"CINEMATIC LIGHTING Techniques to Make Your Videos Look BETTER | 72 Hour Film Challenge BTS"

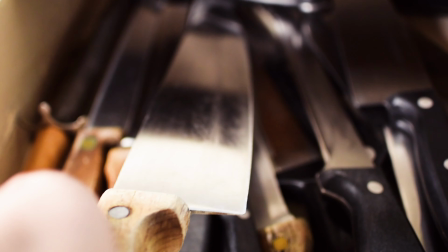I'm going to show you how you can make your videos look cinematic with lighting techniques that I used in my entry to the Peter McKinnon 72-hour film challenge.
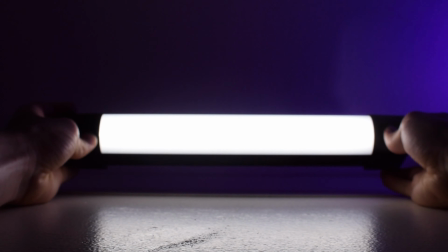For that short film, I used a Quasar Science LED stick, but these techniques apply to whatever light that you have.
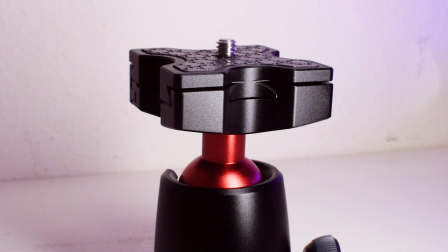The first technique is controlling how soft the light is. Soft light means light with smooth shadows. So instead of there being a defined line between the bright part where the light is shining and the dark part, there's a smooth gradient.
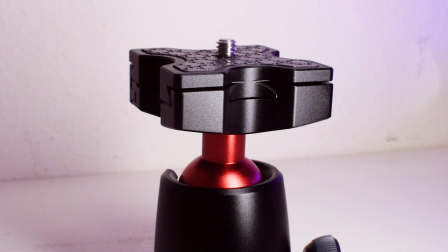This is called a fall off. In a lot of situations, you want the light to be like this because it gives shape to what you're filming.
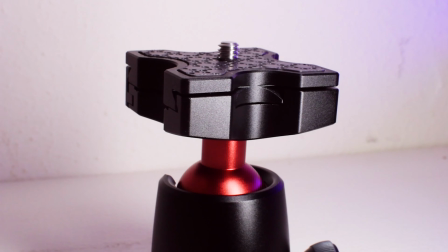It looks more three-dimensional and it has more depth. Other times you might want a harsh light to cast dramatic shadows. It's completely up to you. So what actually makes a light soft is just how big it is compared to what it's shining on.
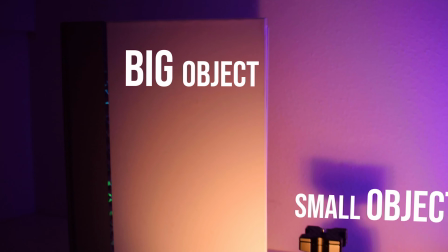The bigger the light source relative to what it's shining on, the softer the light will be.
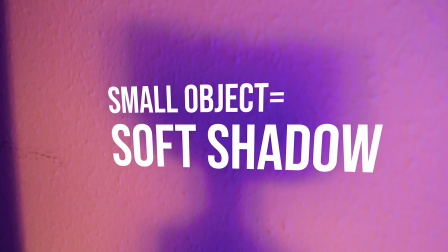This means that you can change the softness of your light without having to use a different light.
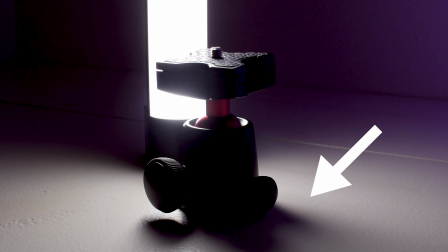Moving a light closer makes it softer because the closer the light is, the larger it is relative to that subject.
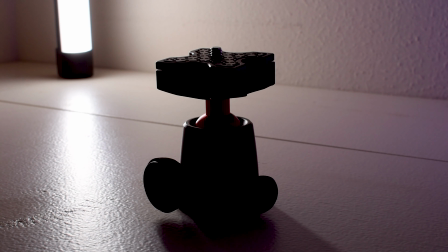The further back it is, the smaller it is, so the light is more harsh. While I was filming my short film, I thought about using the softness of the light to my advantage. So I put my light close to the things that I was filming so that there would be a smooth fall off.
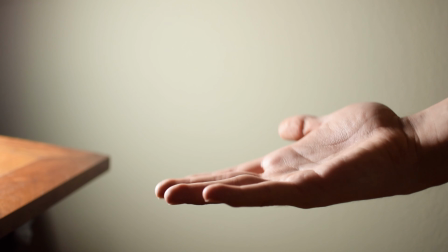You can also use tools to spread out the light or make it bigger. This is called diffusion.
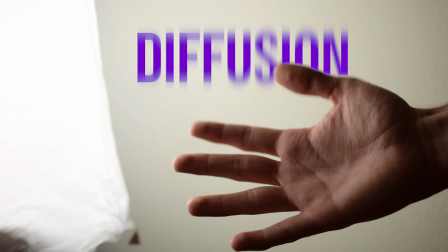Something like a bed sheet or a shower curtain or a professional softbox makes the light softer. The biggest diffusion you can possibly get are actually clouds.
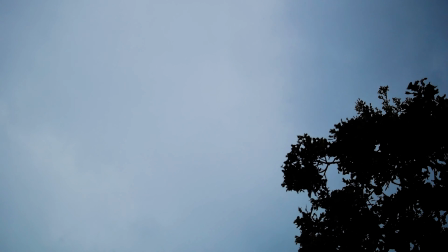On a cloudy day, light gets spread out across all of the clouds, which makes the light softer. Light can also be made softer by bouncing it off something else. And this is actually what I'm doing right now. I'm bouncing my light off of the wall and then onto this side of my face. If I were to point the light directly at me, the light would look a lot more harsh, like this. So here, there's not a lot of fall off, and the light is also caught onto the background. I prefer this, where the light is bounced off of the white wall and then onto here, filling in the shadow. If you use another light to fill in those shadows, that's called a fill light. The main light that you're using is called a key light. There are other roles that lights can have in a studio setup, so I've made a lighting guide for video that shows you what all of the terms mean and shows you a lot of other helpful information about lighting for videos. Today is Freebie Friday, which is my weekly special where I give you something that I've created or found for free that will help your creations. I made this infographic in order to make lighting less intimidating because I personally have found all the different words and technicalities to be pretty scary, and so I'm hoping to help you out so you can become better at lighting and make your videos look that much better. The second technique is controlling the direction of the light. You have control of this whatever light that you're using.
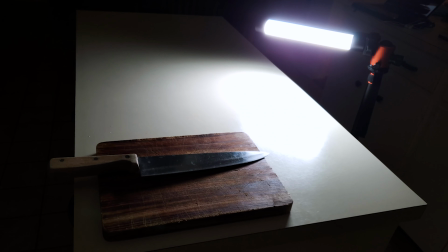If you're using natural light from the sun, you can just point the camera in a different direction. On many of the shots, I had the light behind the subject pointing at the camera. This is because backlighting is so cinematic. In the epic cooking part of my short film, I backlit the counter but moved the light a little bit up so it wasn't just a silhouette and you could see some of the foreground. The main reason backlighting is more dramatic is because of contrast. So that brings me to the next technique, which is thinking about contrast when you're lighting your shots.
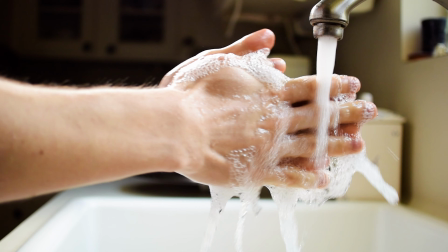Contrast makes us look and focus on one thing in a frame. It could be in terms of how bright something is or the color, but contrast is essentially separation between different parts of the video, which you can control with the lighting.
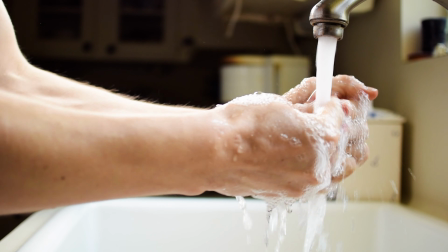When the light is behind the subject, it creates layers of contrast, and often the light will shine through things, which also adds depth.
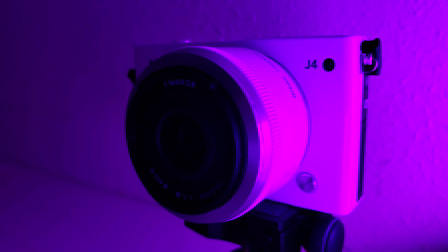Probably the most contrast you can get is when you put the light directly behind the subject, which creates that silhouette. I used that in the angle where I turned on the lamp, and you can only see that glow around the switch. You want to be using contrast on purpose to make people look at what you want them to.
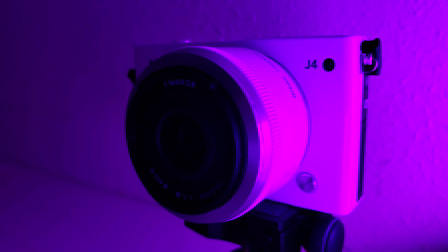The last tip is to take advantage of different kinds of light that you can see. This means other sources of light, reflections, lens flares, or anything like that that you can use creatively to make your lighting more interesting.